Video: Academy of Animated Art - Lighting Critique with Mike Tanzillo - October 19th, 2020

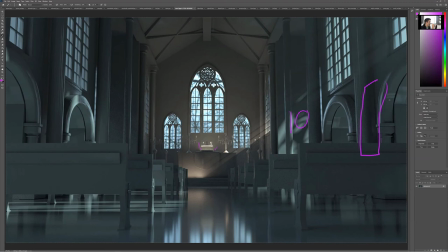Maybe like, I don't know if what's happening behind me on camera, but that needs to be a closed off room so that the light doesn't come screaming in and filling in some of these darker values. So I would analyze your light rig, maybe even limit it down to just this,
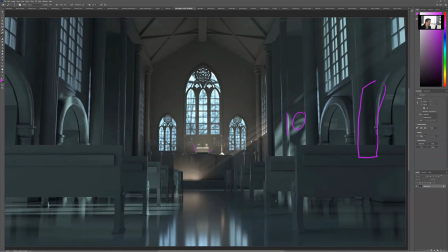just the light coming in through the window, just like the key light and seeing if you're getting all of this, like where all this like fill value comes from. But this is definitely moving along. I like the center of interest here. We don't want it to be brighter there. We want that brightness is to be up here somewhere. And then we can allow things to fall where they may.
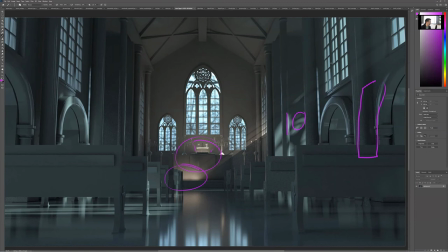But just remember when light comes in through these windows, they hit the planes, they get diffused. So the shadows are going to be a little bit more diffused than you're probably expecting as shining through a window.
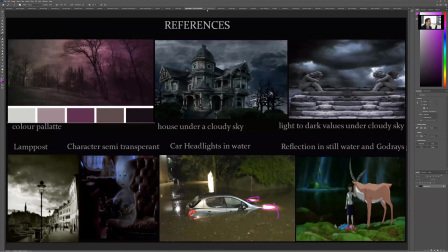But this is a good exercise and really good job. So do that.
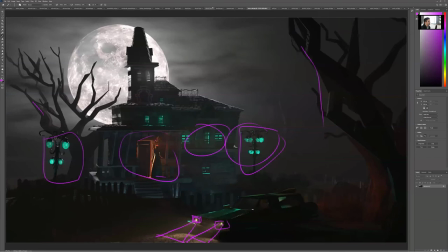All right.
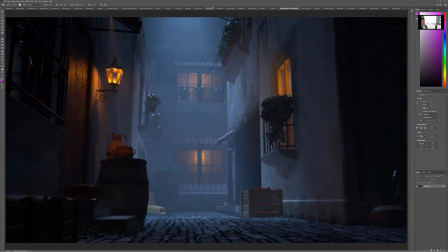All right. So an interesting alley here from Jordan. Let's take it with your ref.
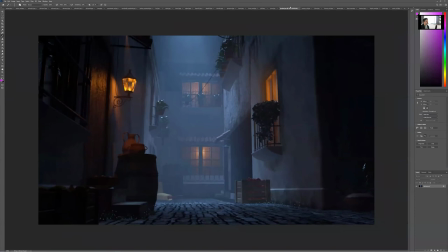So you were talking about like losing, like it's a little bit soft compared to the other one i mean you can get that back by bringing in uh some darker values into the background mostly by pulling back like i mean you can pull back on the on the fog a little bit if
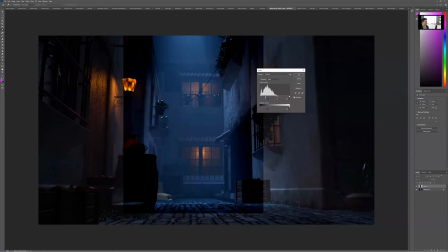if that if you'd rather like something more like in there i
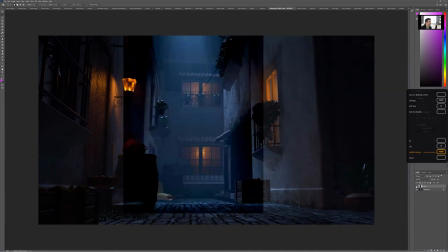don't know something like that to get some of those darker values back in there
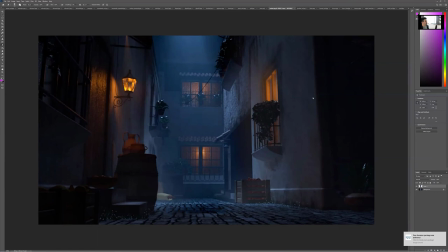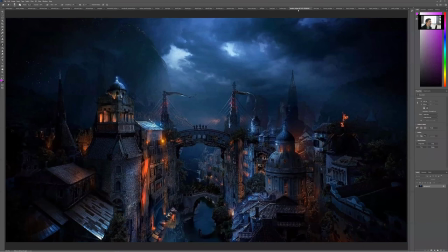uh right So I think, I think that that's the biggest thing that you're talking about missing from that.
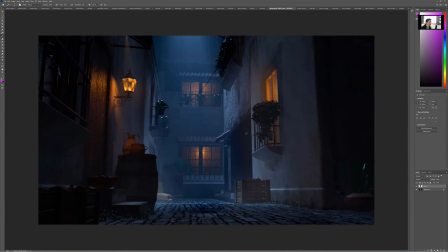But other than that, I think this is looking pretty good. It's odd. Like this is another odd, like dark shape. Just check in on that and make sure that's not like a texture thing. Um, but this is, this is coming together really well. And then, yeah, like maybe a little bit of shadow there. This is a little bit too bright that whatever that is laying on the ground there.
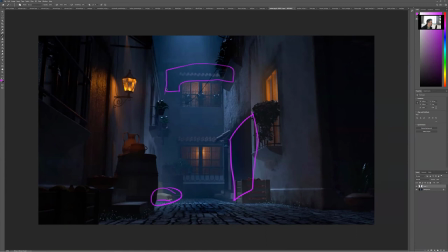Um, and then again, I guess maybe this is a shadow. That's a shadow. That's super tight. You definitely want there to be more softness on that shadow by increasing the light that's causing that um also i like these specular hits that you're getting
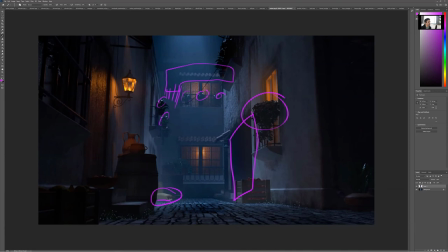on these they're they're strong and they're there's not enough of them but i like that that you're starting to get those to pick up it would be nice if they were also getting picked up here so there's just like more specular highlight on the on the leaves themselves so
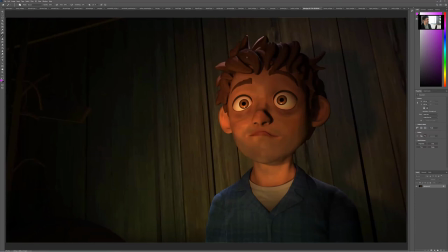that's a good good progress there uh jules glad to see you back on this his skin Tone's looking a little bit warm. I feel like we can pull back on that a little bit and just kind of like saturated as a whole.
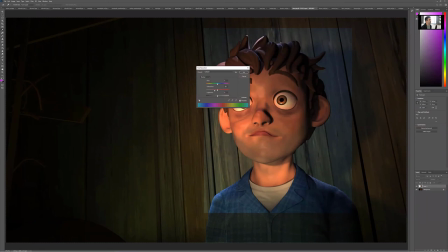Just do that for now and then do something
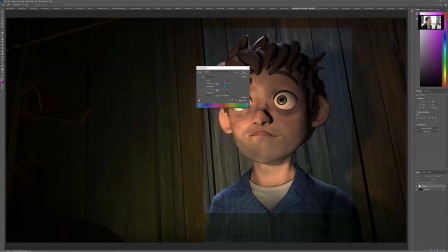that fly, not crazy about it.
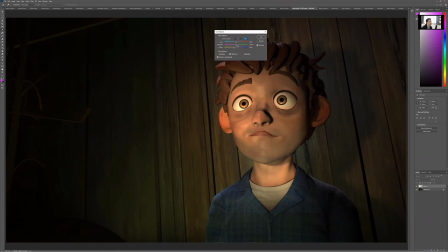Yeah, I mean, something more along those lines, it's a little bit blue, more
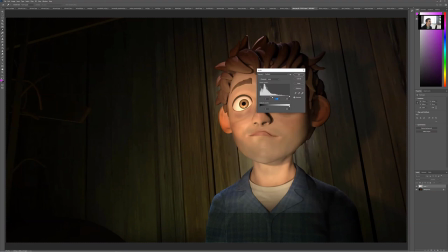along these and then we can, something along those lines. So basically we're just like, this is just feeling a little bit too red sunburnity.